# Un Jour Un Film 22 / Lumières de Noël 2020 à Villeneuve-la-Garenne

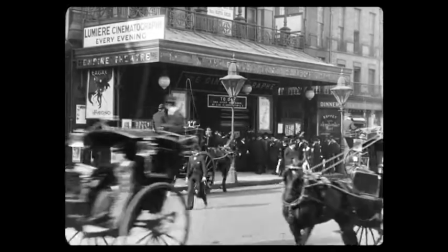48:01 Un saut par-dessus la Manche, et c'est l'Angleterre filmée par Charles Moisson en 1896.
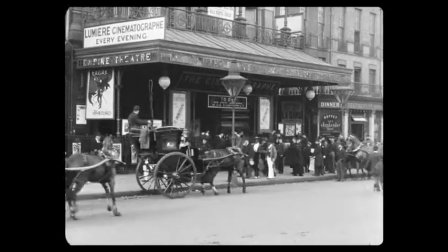48:07 Lumière avait le sens du commerce. D'ailleurs, la sortie des usines Lumière n'est-il pas aussi l'un des premiers films publicitaires?
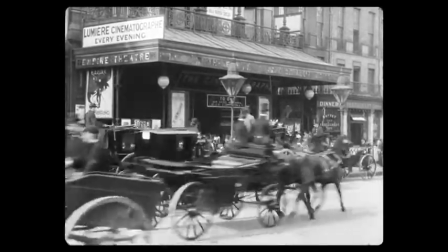48:14 Voici donc le cinéma Lumière de Londres, le théâtre Empire, dont la façade s'orne en haut à gauche d'un Lumière cinématographe Every Evening.
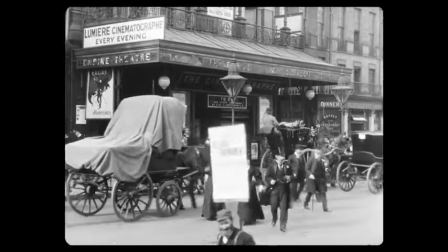48:23 C'était la salle de Félicien Tréway, l'un des hommes qui buvait de la bière tout à l'heure avec Antoine Lumière.
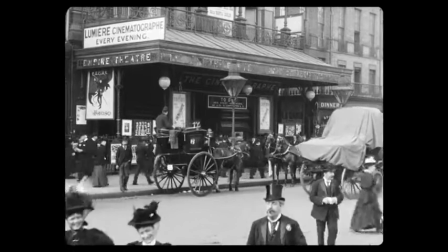48:29 Nous ne disposons malheureusement pas d'une telle vue pour le grand café boulevard des Capucines.
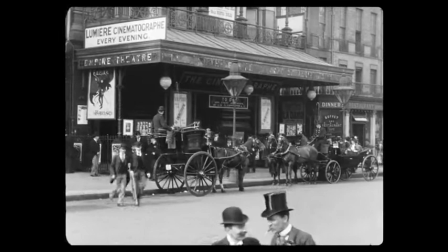48:34 On aurait vu qu'à la même époque, et à Paris aussi, on allait au cinéma en calèche.
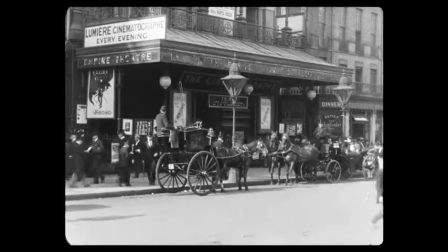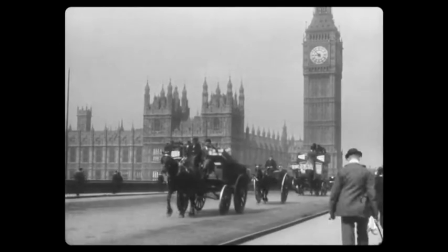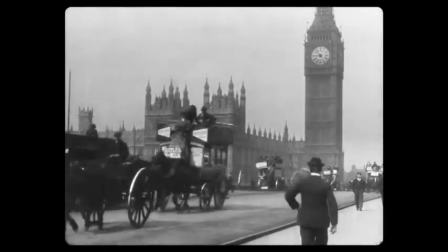48:53 Voici le pont le plus célèbre de Londres. Du monde qui l'entoure, le cinématographe va vite donner un portrait très exact.
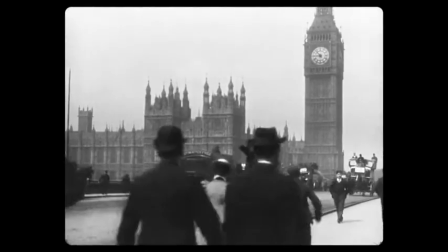49:01 Cette vue lumière montre de façon évidente que les opérateurs respectaient un cahier des charges précis.
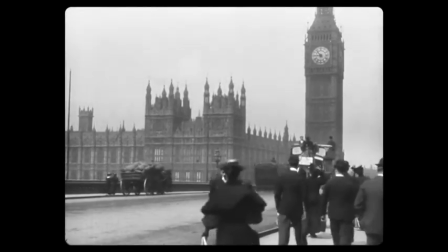49:06 Rapporter les images marquantes des villes, des quartiers ou des monuments. Comme ici, dans la capitale britannique, sur le pont de Westminster,
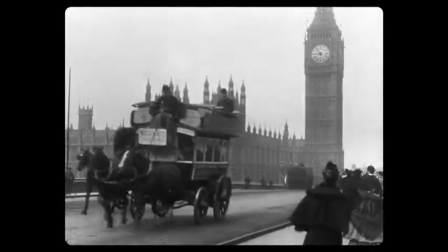49:14 avec Big Ben qui trône à l'arrière-plan, comme le chapeau melon sur la tête des travailleurs anglais.
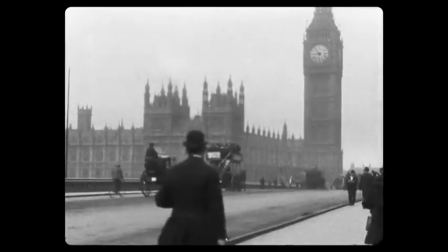49:20 Le tout dans un film à la composition plastique d'une grande pureté.
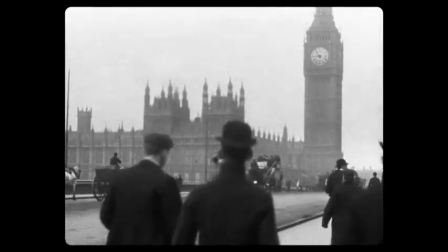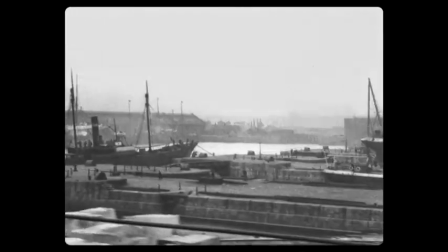49:36 Le port de Liverpool succède maintenant à celui de Barcelone.
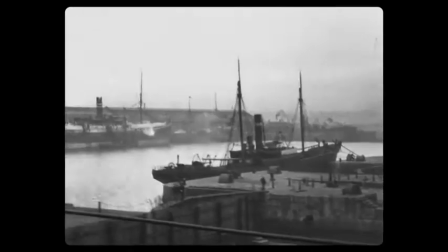49:40 Dès qu'ils découvrirent la puissance narrative des mouvements d'appareils, les opérateurs Lumière les utilisèrent avec générosité.
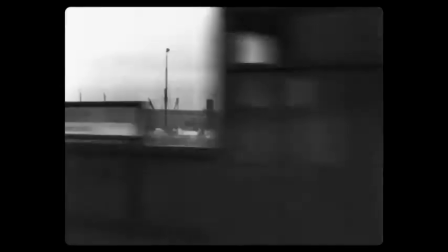49:46 Ce film s'appelle « Panorama pris du chemin de fer électrique » et se signale par ce plan long,
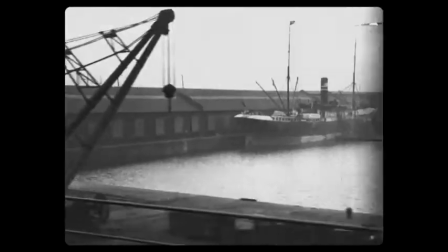49:52 caméra installée à la fenêtre du Liverpool Railway qui traversait les docks de la ville.
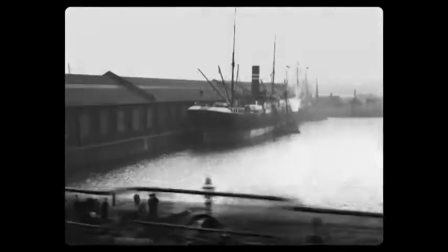49:57 C'est un film précieux par ses sauts de montage et par la qualité de la photo du
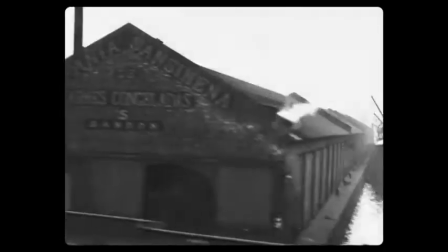50:02 cinématographe qui permettait d'obtenir un noir et blanc parfait entre contraste et contre-jour.
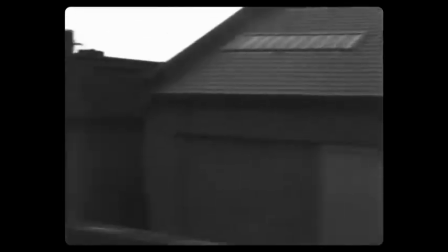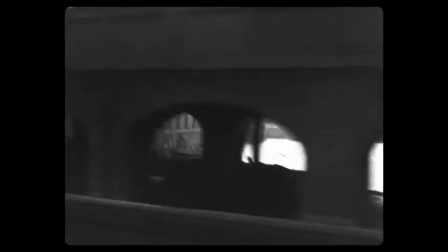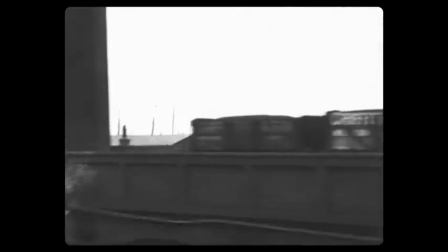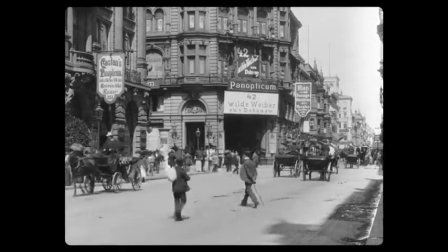50:25 Après le premier cinéma de Londres, voici la première salle d'Allemagne, le Panopticum de Berlin sur Friedrichstrasse.
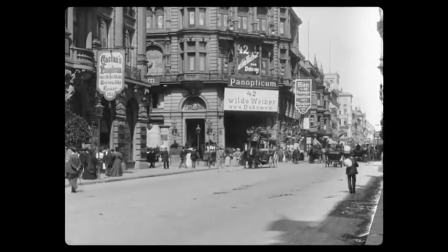50:32 Une nouvelle fois, loin de se réduire à un plan innocent de sa propre capacité à seulement montrer,
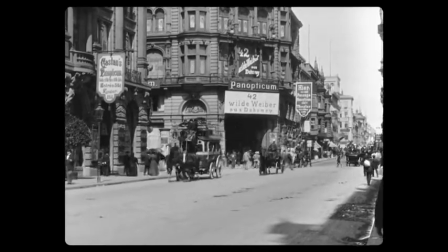50:38 le film joue sur la différenciation des points de vue et le croisement des lignes de fuite devant le bâtiment principal.
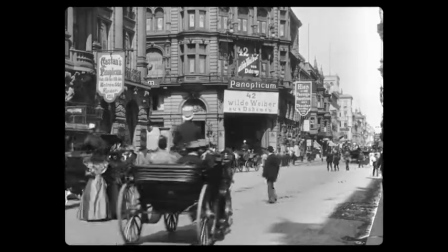50:44 Il met en valeur ces dames à la démarche, aux ombrelles et à la toilette soignée.
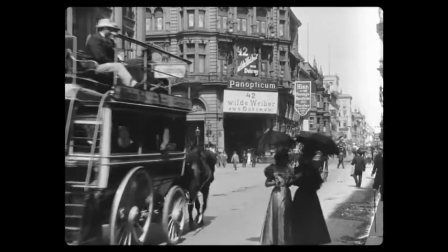50:49 À noter que ce film impressionna beaucoup Wim Wenders lorsqu'il vint à Lyon rue du
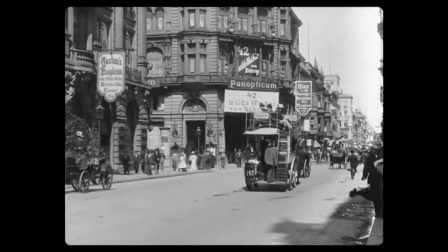50:54 premier film pour découvrir les vues lumière pour l'hommage qu'il rendit aux inventeurs allemands,
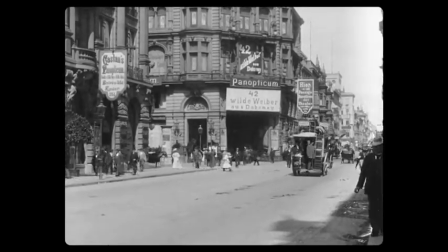50:58 les frères Sklazanowski.
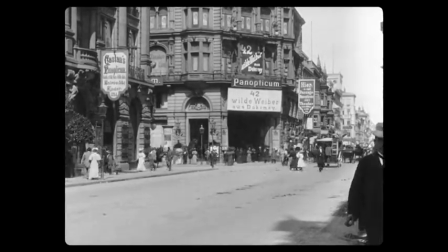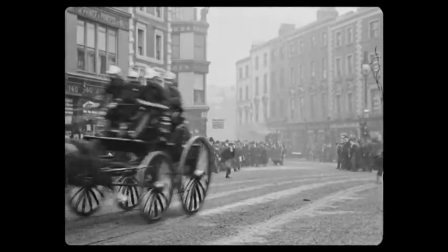51:08 Retour en Grande-Bretagne, mais à Dublin, en Irlande, avec les pompiers de la ville.
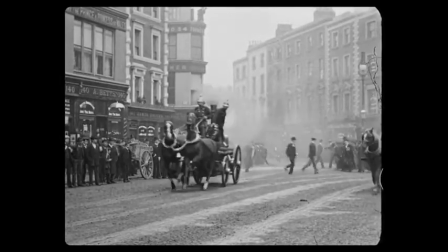51:13 Profession qui fascina tellement Alexandre Promio que sur 15 films qu'il consacra à la ville, 11 ont comme sujet les sapeurs-pompiers.
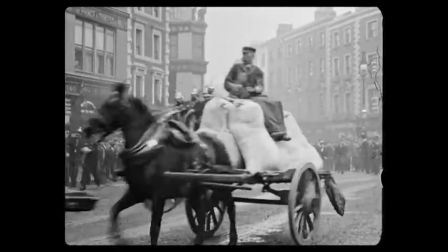51:21 On a là un film magnifique, avec un fort sens de l'espace et dans lequel un événement arrive toutes les 10 secondes,
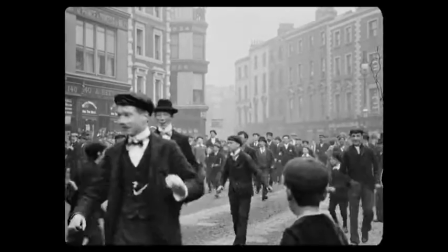51:27 passage des voitures et surgissement d'une foule à la fois joyeuse et inquiète et dont les déambulations collectives désignent hors champ des événements mystérieux.
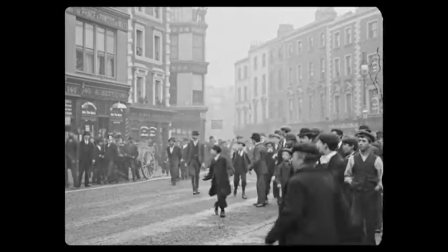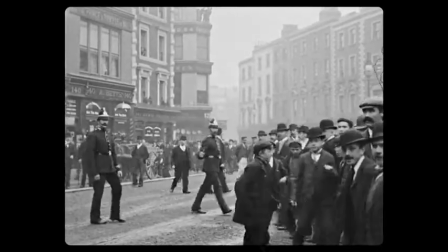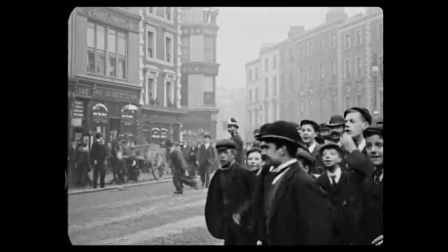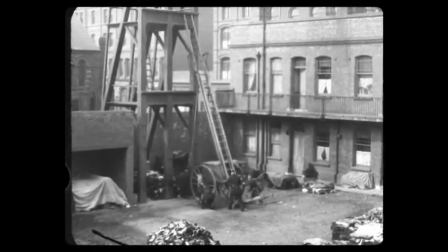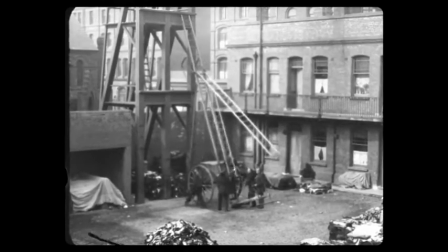52:04 Un peu plus tard, Promio monta vers le nord pour tourner à Belfast un film dont le sujet est contenu dans son titre.